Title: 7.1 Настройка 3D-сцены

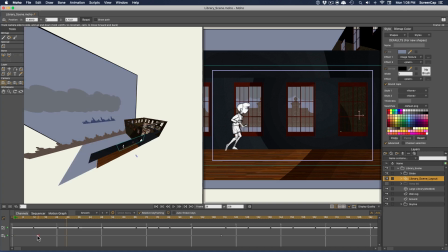(8:17)
So I'm going to move that starting keyframe a little later.
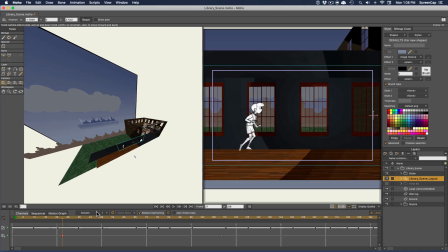(8:23)
And I think I'm going to change the default interpolation to ease in out. So any camera keyframes I create now will have that easing.
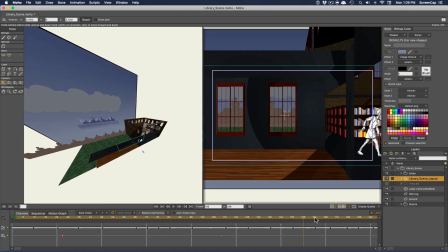(8:33)
Then I'll keep adding tracking keyframes as she enters the library and comes to a stop.
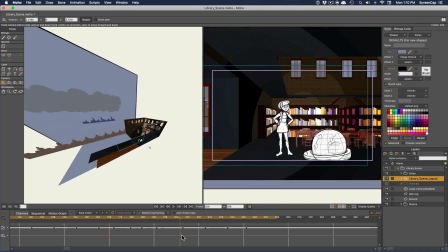(8:41)
Then the plan is to do a zoom in to a close-up as she approaches the globe.
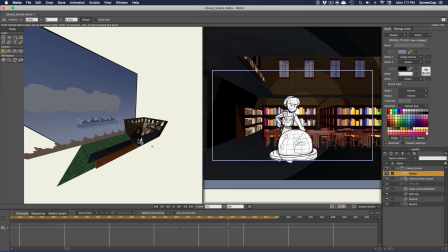(8:47)
So I need to position the globe layer to make that work.
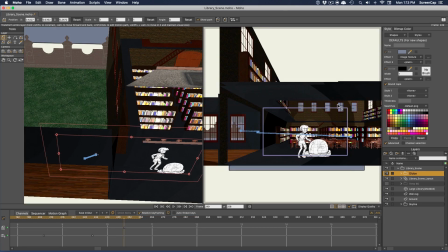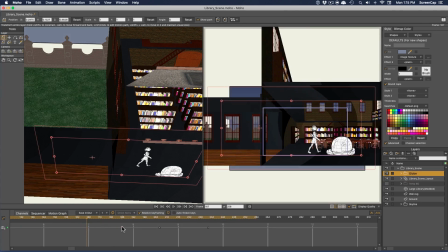(8:59)
Then I can use the zoom camera tool to get tighter on her and the globe.
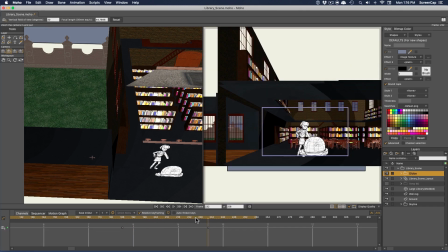(9:05)
I also think I might want to try using the pan tilt tool here to give us more of an upshot. That gives us a better look at the library, and we may as well take advantage of the fact that we have a 3D set and can move the camera like this.
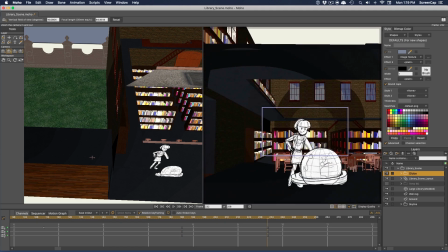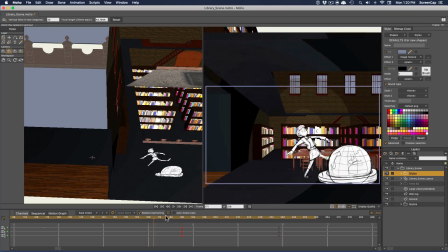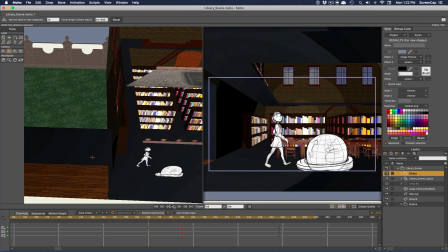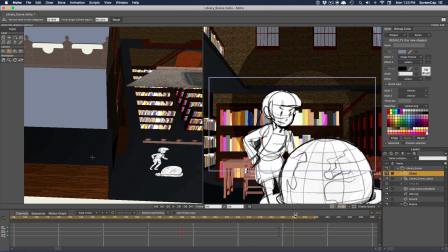(9:34)
Okay, so that walk-up looks good, and she's at the right place in the frame for all these parts of the stopping animation.
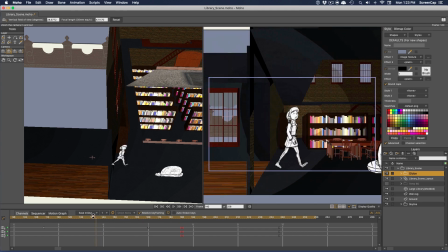(9:43)
Now I'm realizing there's an issue with the library model.
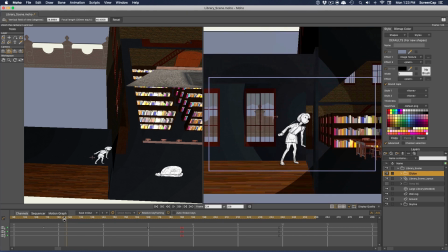(9:47)
It has this post in the foreground here at the entrance, and there's no way to make Betsy go behind it without going behind the whole library.
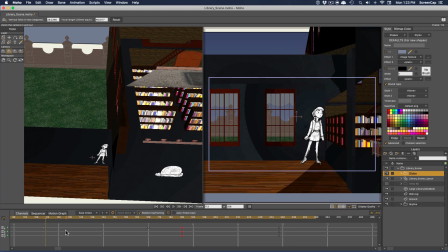(9:55)
I could edit the model to cut that out, but I think we can solve that with some creative camera work in a minute.
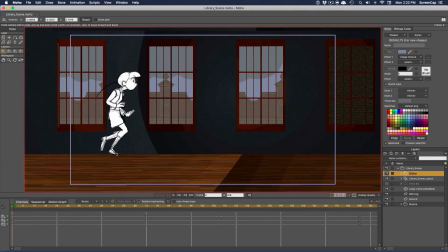(10:01)
For now, I think I want to go back to the beginning and zoom in there as well,
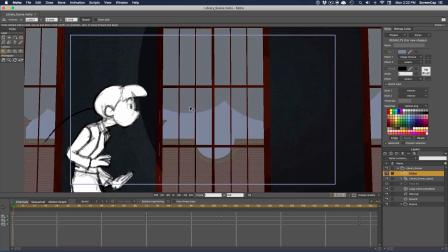(10:07)
and also make it a bit of an upshot. I think I want to start out focused on the window and then let Betsy walk into frame.
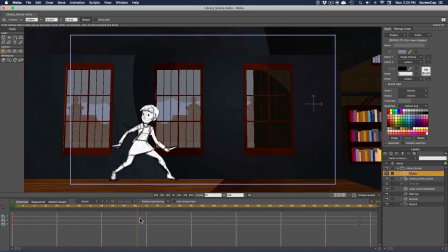(10:19)
We want to make sure the camera gets wide by this point so we can see all the nice full body poses.
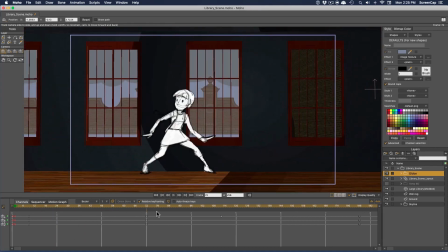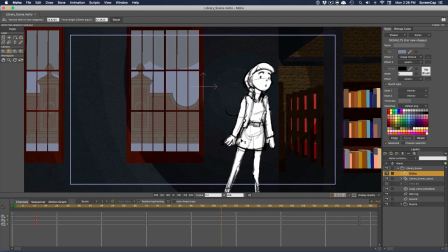(10:34)
And then when she stops at the entrance, I want to zoom in closer. I'm going to go in far enough that we don't cross the foreground post.
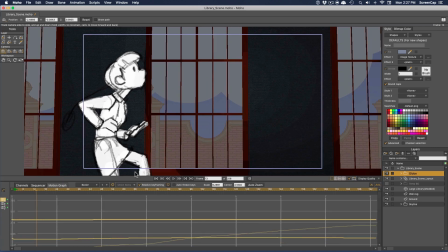(10:44)
Then I'm going to go into the motion graph for the camera and smooth out the curve so the speed changes are more subtle.
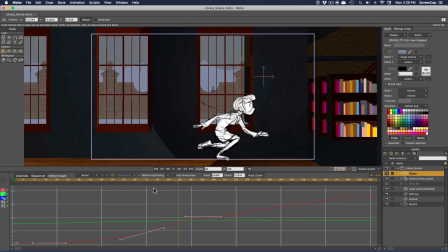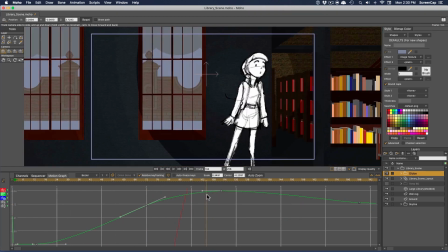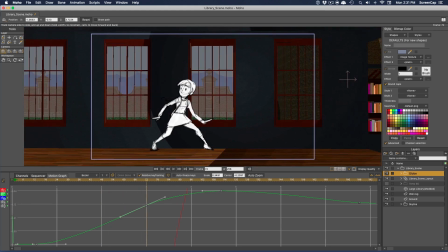(11:01)
And then just a little adjustment to the zoom curve.
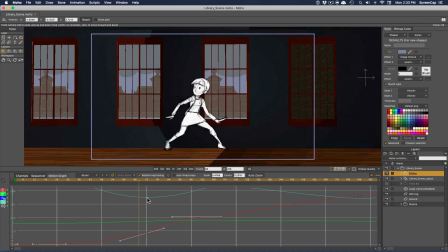(11:10)
And now we're ready to do our camera trick. We're actually going to turn this into two separate shots.
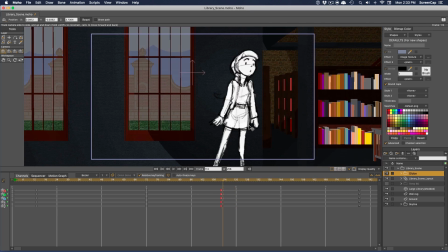(11:16)
On the very next frame after the point we stopped here, I'm going to swing the camera all the way to the other side of the doorpost,
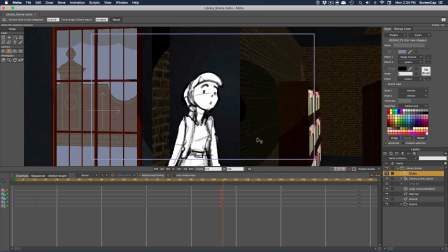(11:24)
and then zoom in on the face to make the shot different enough that it doesn't feel like a jump cut.
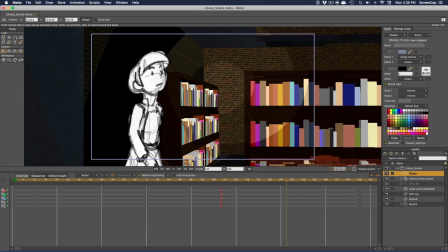(11:32)
There, now it just looks like it's cutting between two separate shots. Then we'll slowly pull out as she enters and looks around,
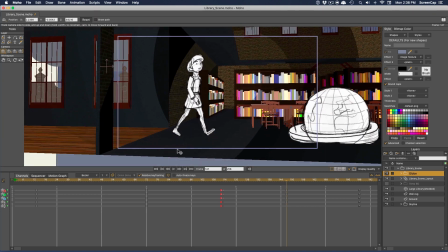(11:39)
and then hook back up with the animation we did for the zoom in on the walk up.
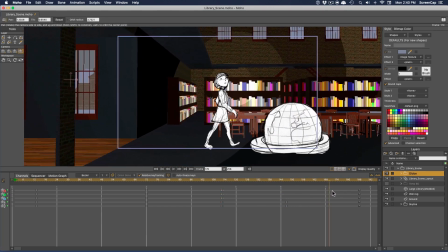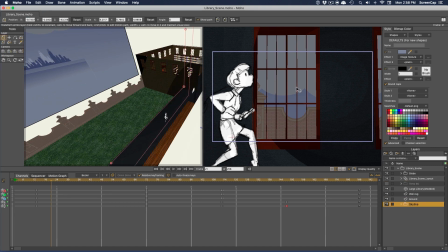(11:52)
So now that we have our camera positioned, I'm going to adjust the background so we can actually see some of that cityscape.
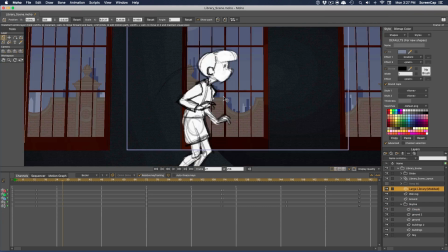(12:02)
And now let's hit Command R to do a render.
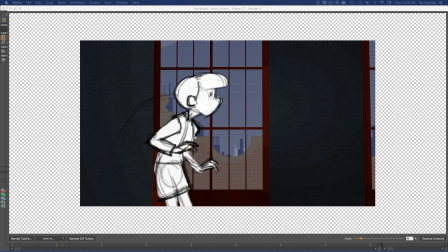(12:09)
And this is what the scene is going to look like. I think we can enhance this by enabling depth of field to push the background out of focus.
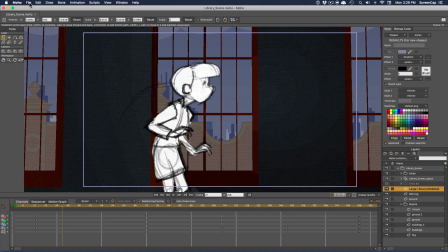(12:18)
That will keep the viewer's focus on the character. Let's go to the project settings and turn on depth of field.